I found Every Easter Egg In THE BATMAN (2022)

He also carries two IDs, Edward Nashen and Patrick Parker, which are both aliases that he's used in the comics. However, we still don't have his true name, which is Edward Nigma, or Mr. Enigma.
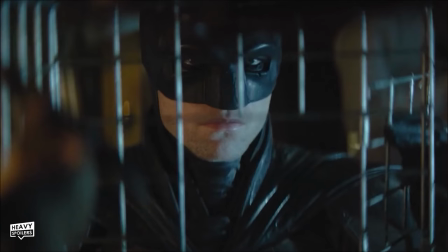24:58 Now inside the apartment, we catch a single bat in a cage with rats scurrying below it, which represents Batman hanging above the city whilst the rats act below him. Riddler's final plan is located under his carpet, but because Bruce comes from a privileged background, he doesn't recognise the working class carpet tool.
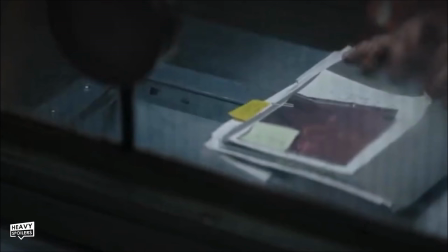25:14 He goes to visit Riddler in Arkham, and we know from the deleted scenes that something similar happened with the Joker due to the one that was recently posted. In this, Batman handed over evidence with a paperclip on it, and this later disappeared because the clown prince of crime likely pocketed it.
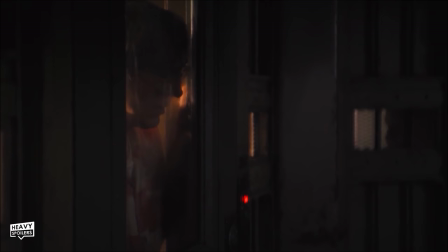25:28 Whether this will lead to his escape, we don't know, but the pair do form a friendship come the end of the movie.
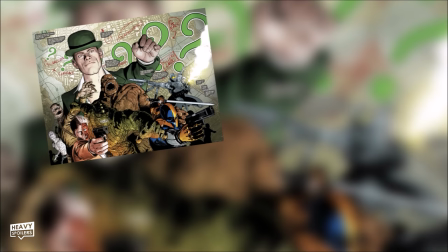25:33 Now, this could potentially set up a War of Jokes and Riddles sequel, which turned Gotham into a war zone.
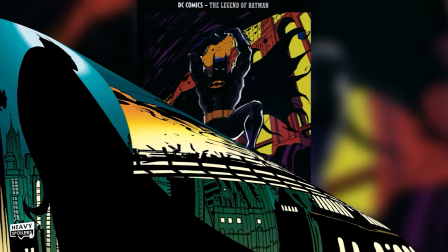25:38 There's also heavy allusions to No Man's Land from the comics.
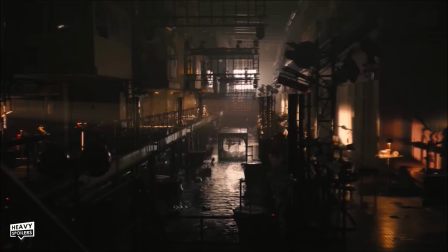25:41 Gotham was rocked by an earthquake in the book Cataclysm, and after the government abandoned the city, it turned into a wasteland with every criminal vying for control.
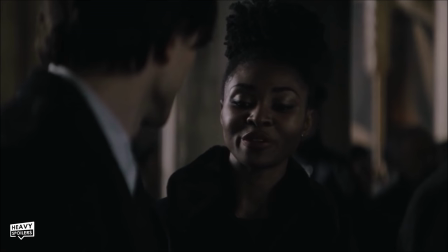25:49 Covered in The Dark Knight Rises, it seems like they're setting up things with Bella Real potentially reaching out to Bruce so that he can help save things.
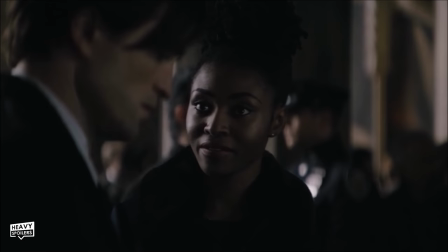25:57 In the comics, he ended up traveling to the Senate to beg for help, and this could be what makes him realize he needs to pay more attention to this side of his life.
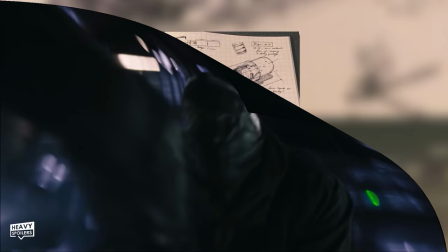26:04 Batman ends up taking down the Riddler's forces, and though I was hoping that it would be Venom that he uses, the official book released alongside the film does say that it's adrenaline.
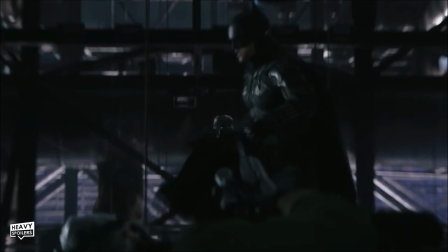26:12 There's also a scene where he moves out of the way of someone shooting him, and though there were a lot of complaints on Twitter that he just let this guy die, if you slow down the footage,
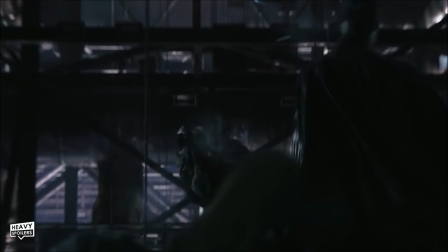26:20 you'll see the bullet actually hits his gauntlet and head, which then causes a ricochet. He also ends up clouding the whole area in smoke, which is reminiscent of the scene from The Dark Knight Returns, in which he did the same thing when fighting Two-Face's forces. Now through the goon, he realizes Batman must very much become a symbol of hope, and he goes through somewhat of a baptism.
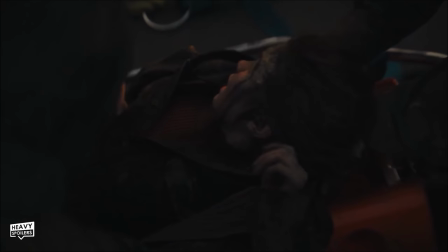26:37 Emerging as a new kind of hero, he's now seen as someone that people shouldn't cower away from, and this is symbolized by the girl on the roof.
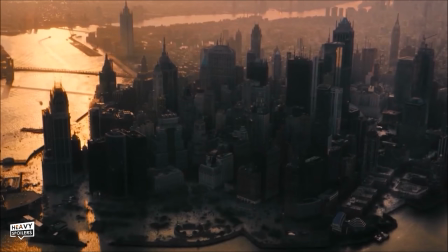26:44 The man at the train station at the start was terrified of him, whereas she refuses to let go, showing how his arc has gone from being about vengeance to something more important.
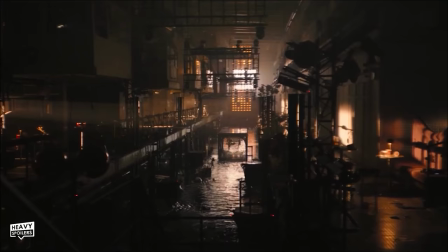26:52 Flooded locations litter the finale, including City Hall, the diner, the Iceberg Lounge, and we catch Penguin staring over the city.
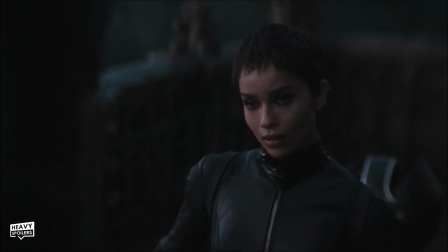26:59 We know that he's getting a spin-off show very soon, and he will try and grab everything that he can in his quest for power.
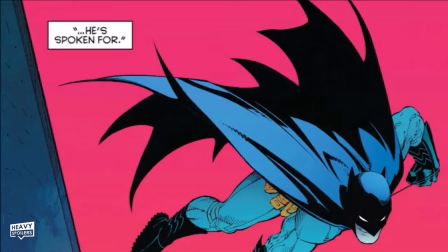27:05 Catwoman says that Batman's spoken for, and this is the line that ended Batman Zero Year.
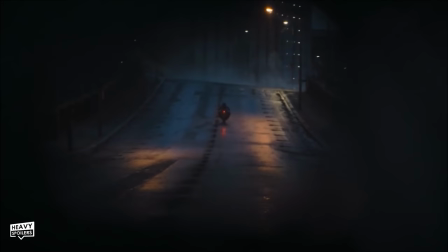27:10 She also states that she's going to Bloodhaven, which is a sister city to Gotham in the comics, that's a haunt of Nightwing.
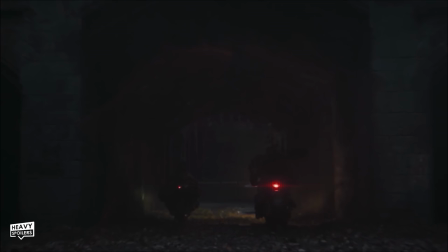27:16 Batman rides off beside Selina, and then watches her disappear in the rearview mirror before turning his eyes to the road.
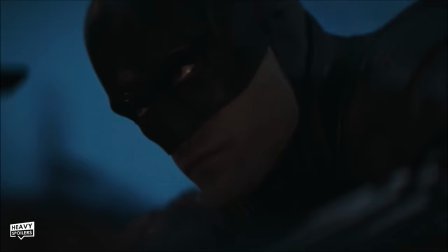27:22 He'd love to go with her, but Gotham is where his heart is at, and I love how this shot is used to convey that emotion. Come the end of his arc, I'd love to see Bruce deciding to ride off with her and getting a sort of similar scene, but sadly, I can't watch the scene without seeing this. Anyway, thank you for sitting until the end of the video. I had to record this twice because my camera broke. I'm absolutely sweating, I'm drenched. You can probably tell just by looking at me, I look a mess, so a thumbs up is massively appreciated. Also, fuck Binary, and I'll see you on the next one. Take care. Peace.